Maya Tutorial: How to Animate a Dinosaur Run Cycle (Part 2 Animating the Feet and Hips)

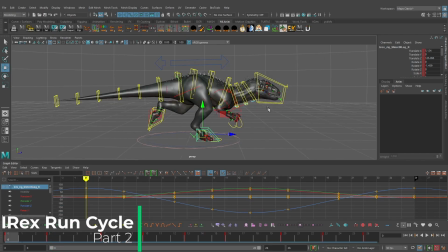All right, welcome to part two of the IREX run cycle tutorial series. In the last video, we animated the cog control as well as the chest control. So if we play the animation here, you can see we're getting some basic animation. We got some nice sort of like overlap on the chest animation by basically just copying the information from the cog control there.
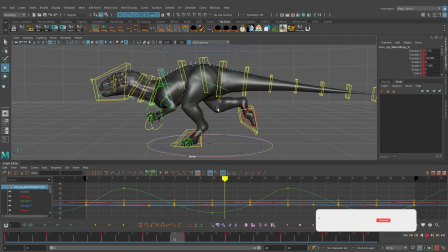But now what we need to do is actually animate the character's feet.
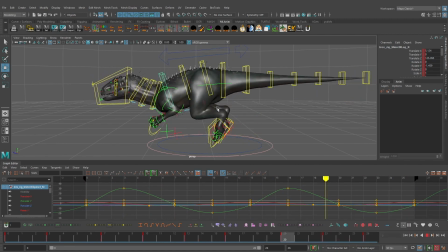Once we animate the feet, it's really going to tie this animation down. and it's really going to really bring this character to life. Obviously, just seeing the feet translating back and forth, it's not really grounded. There's not really any weight to this run cycle. So once we actually animate the feet, we'll really see this animation come together.
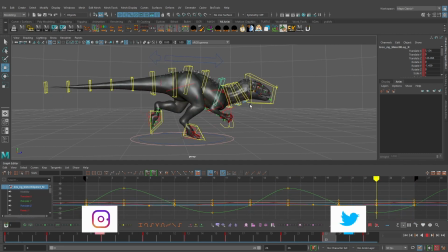And it's just one of those things with a layered approach like this to your animation, you're slowly going to add on more detail. And by adding on more detail, obviously your animation is slowly going to improve. So we can go ahead and pause the animation here.
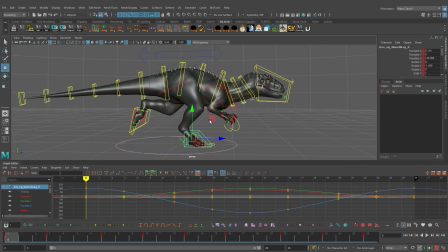And I'm just going to focus on the right foot for now. So let's go ahead and jump forward to frame three. And first thing I want to do is just lock this back on the floor. It should not be picking up at this point. Character's weight is completely on the right foot. So we're going to just zero out the translate Y. All right.
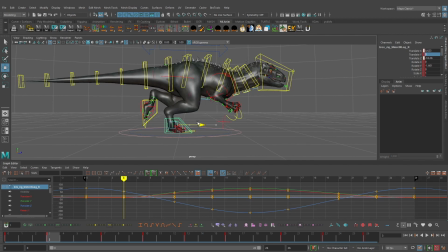And I'm actually going to drag the foot back just a little bit, maybe to around a value of negative 19 or so on the translate Z. And this is something we can always tweak later and we probably will but right now I just want to get the correct poses in here for the foot. So at frame seven here the foot should not be picking up yet so we're going to zero out the translate y.
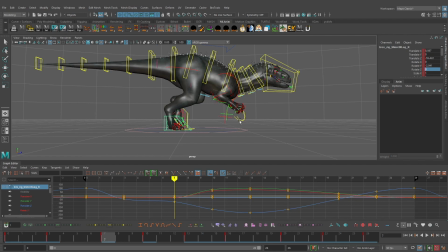We're going to zero out the rotate x and the rotate z values for now and I'm also going to translate the foot pretty far back. This is really the point in the run where this foot is really propelling the dinosaur forward so we want to make sure that
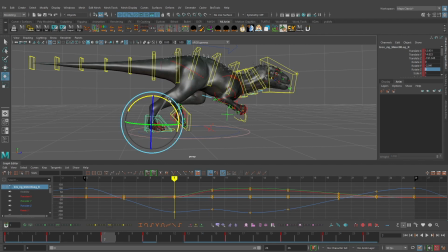we get that in here and I'll probably actually translate the foot up and rotate it just a little bit and maybe bring it back just a little bit more. And we're getting some pretty bad stretching here on the leg but I don't really want to worry about this right now. We still haven't really animated the hips properly and we also have these sort of hip adjustment controls
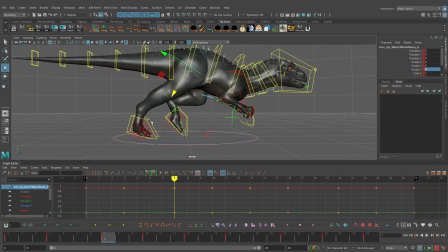that will allow us to kind of fix this later on but right now I'm really not worried about any hyper extension. I kind of just want to get the legs feeling sort of how they should on this run. And then on frame 10, the foot is going to kind of continue back in this direction. And I can kind of tweak some of the rotation here.
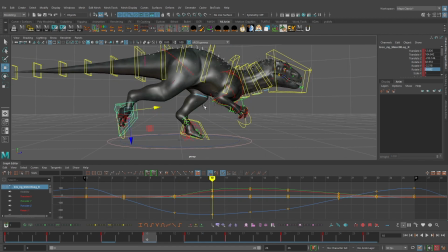And the rotation on the foot for this run, we can always tweak it later. Kind of right now, what I'm focused on is just getting the overall movement in there of seeing the push off on that foot. And then as it swings forward here, make sure we have this sort of all working properly the way that we want.
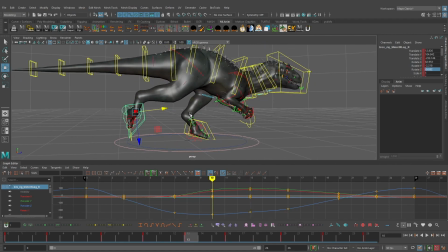And on frame 13 already, this pose actually kind of works for what we want. We might actually just rotate it back just a little bit more. And obviously we're not animating the toes yet. That's something we'll animate later on as we get into a bit more of the polish stage of this animation.
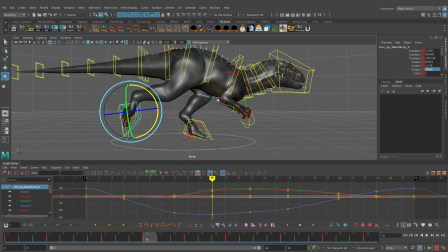We'll begin to animate the toes as well as really start to animate the ankle control as well. But again, we're kind of just trying to get the broad strokes of the foot animation here. On frame 16, however, I'm going to actually translate it in just a little bit more.
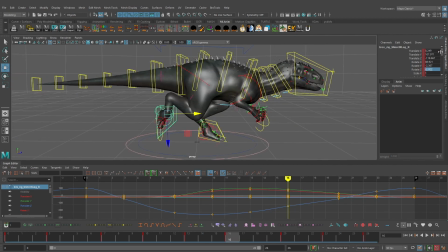And if you are following along if you want to you can always sort of just look at my values here and copy them exactly or you can just sort of just animate your run cycle however you want there's obviously tons of different ways you can make a run cycle look so if you
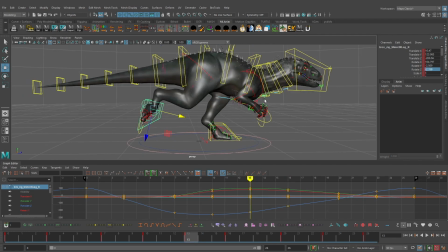want to you can copy those values or just really work completely independent of any of these values that i'm working with and then at frame 20 the foot is actually going to really begin to swing forward now obviously this looks really weird because our left foot is not animated so right now both
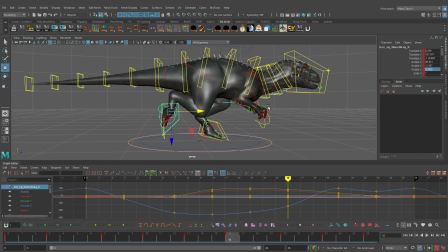feet are off the ground this is not actually where this is going to happen so it does look a little bit weird but as long as we can just keep our focus on just this one right leg and I'm going to tweak the rotation a little bit there and I might actually bring
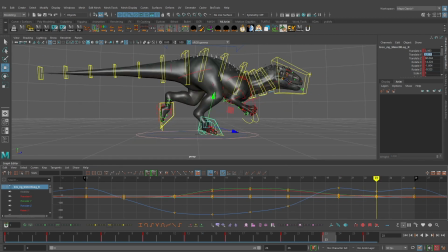it back just a little bit and then on frame 23 I'm going to zero out the translate y because I actually want this on the ground here zero out the rotate x and the rotate z and I'm going to translate this forward so I almost want this to feel as if it were
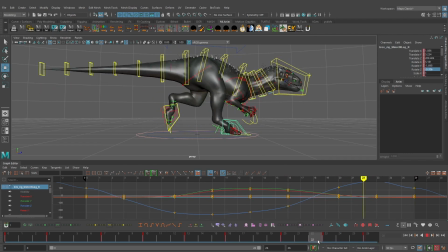sort of reaching out on that step and then it's going to swing back there all right and already you can see our right foot is really starting to work nicely it has a lot more weight to it feels like the character is actually putting their weight on this foot on that down position
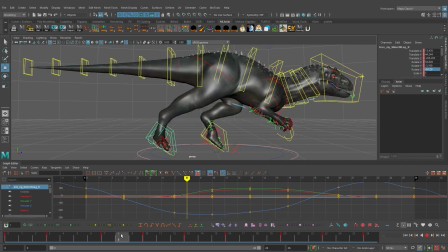we're getting a really nice springy push off on that foot in this extension here and then as it swings forward now thing that we want to make sure that we do on the actual translate z of this foot basically the translation back and forth we want to make sure this is a nice
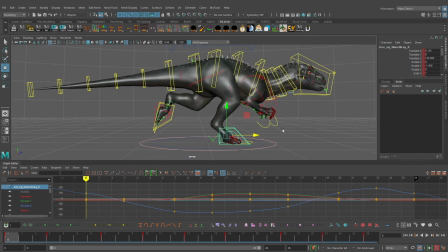linear curve when it's actually on the ground and once we actually work on translating this walk forward in space obviously right now we're kind of making a treadmill run cycle and that's just typically how i approach my run cycles or walk cycles i'll build first sort of just a basic kind of treadmill
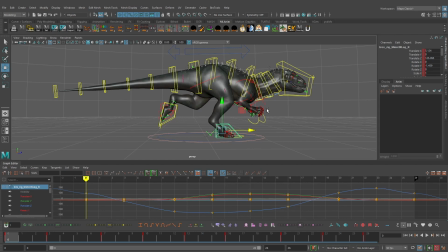walk and once i actually want to get into really the fine details of things I actually translate the walk or run forward in space and then tweak my animation there because obviously if you're working on a game it's going to be translating forward so you kind of want to see how that will
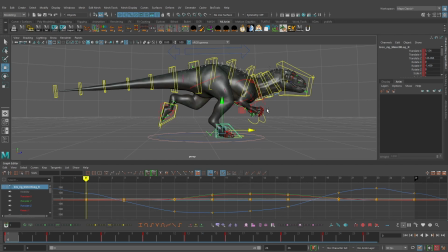look and oftentimes when it's actually translating in space and you see your walk moving forward you'll notice some things that you'll want to change depending on how it feels and one thing that we want to make sure right now is that on our translate z as it's translating backward there is no sort
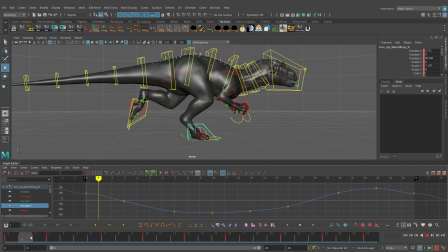of like slow in or slow out because if we were to translate this walk forward in space the foot would kind of have these weird jittery movements back and forth based on the spacing and we just want to have a nice even spacing moving backward so on this first keyframe i'm just going to go ahead and hit the linear tangent there and i might bring this graph editor up just a little bit so you can see it better.
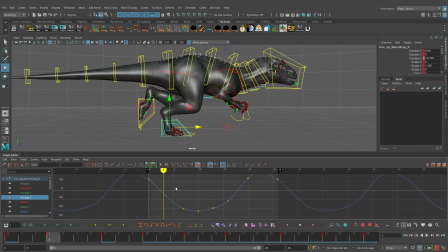And this keyframe on frame three, I don't really need right now. What I want to do is select the keyframe on frame seven. I'm going to go ahead and break this tangent, select the left tangent handle, turn that to a linear tangent. So now you can see that from frame one to frame seven, we're getting a nice sort of just even flat curve there.
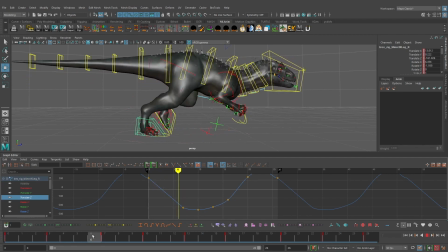So we know there's no like slow in or slow out to this movement as it's actually translating across the ground and then we want to make sure that on frame 23 to frame 26 that's a nice linear movement so we'll go ahead and change this to a linear tangent break the tangent handle
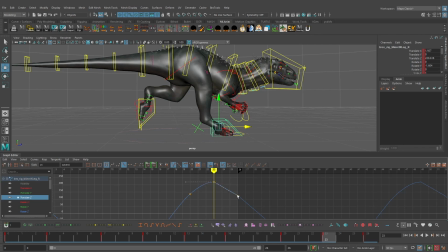on the keyframe on frame 23 and then make that right tangent handle a linear tangent and you'll notice this isn't really a straight curve so what we can do is on the keyframe on frame 23 is we're going to just translate that up just to something like that.
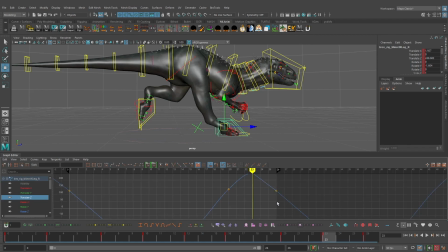As I mentioned before, oftentimes, once I actually translate this walk forward in space, there's typically tweaks I'll need to make. But right now, this is kind of just getting the overall movement in there. And we can go ahead and just play this. And you can see we're getting a pretty bad pop in the knee here.
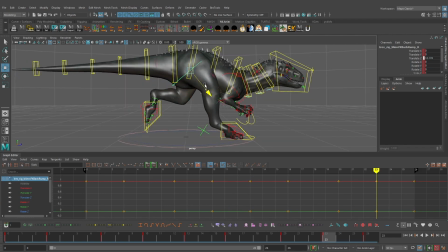So later on, we might reduce the amount of movement this foot is going forward, or we might just adjust this hip control right here to kind of fix that because we do want to have a really nice, strong reach on each one of these steps.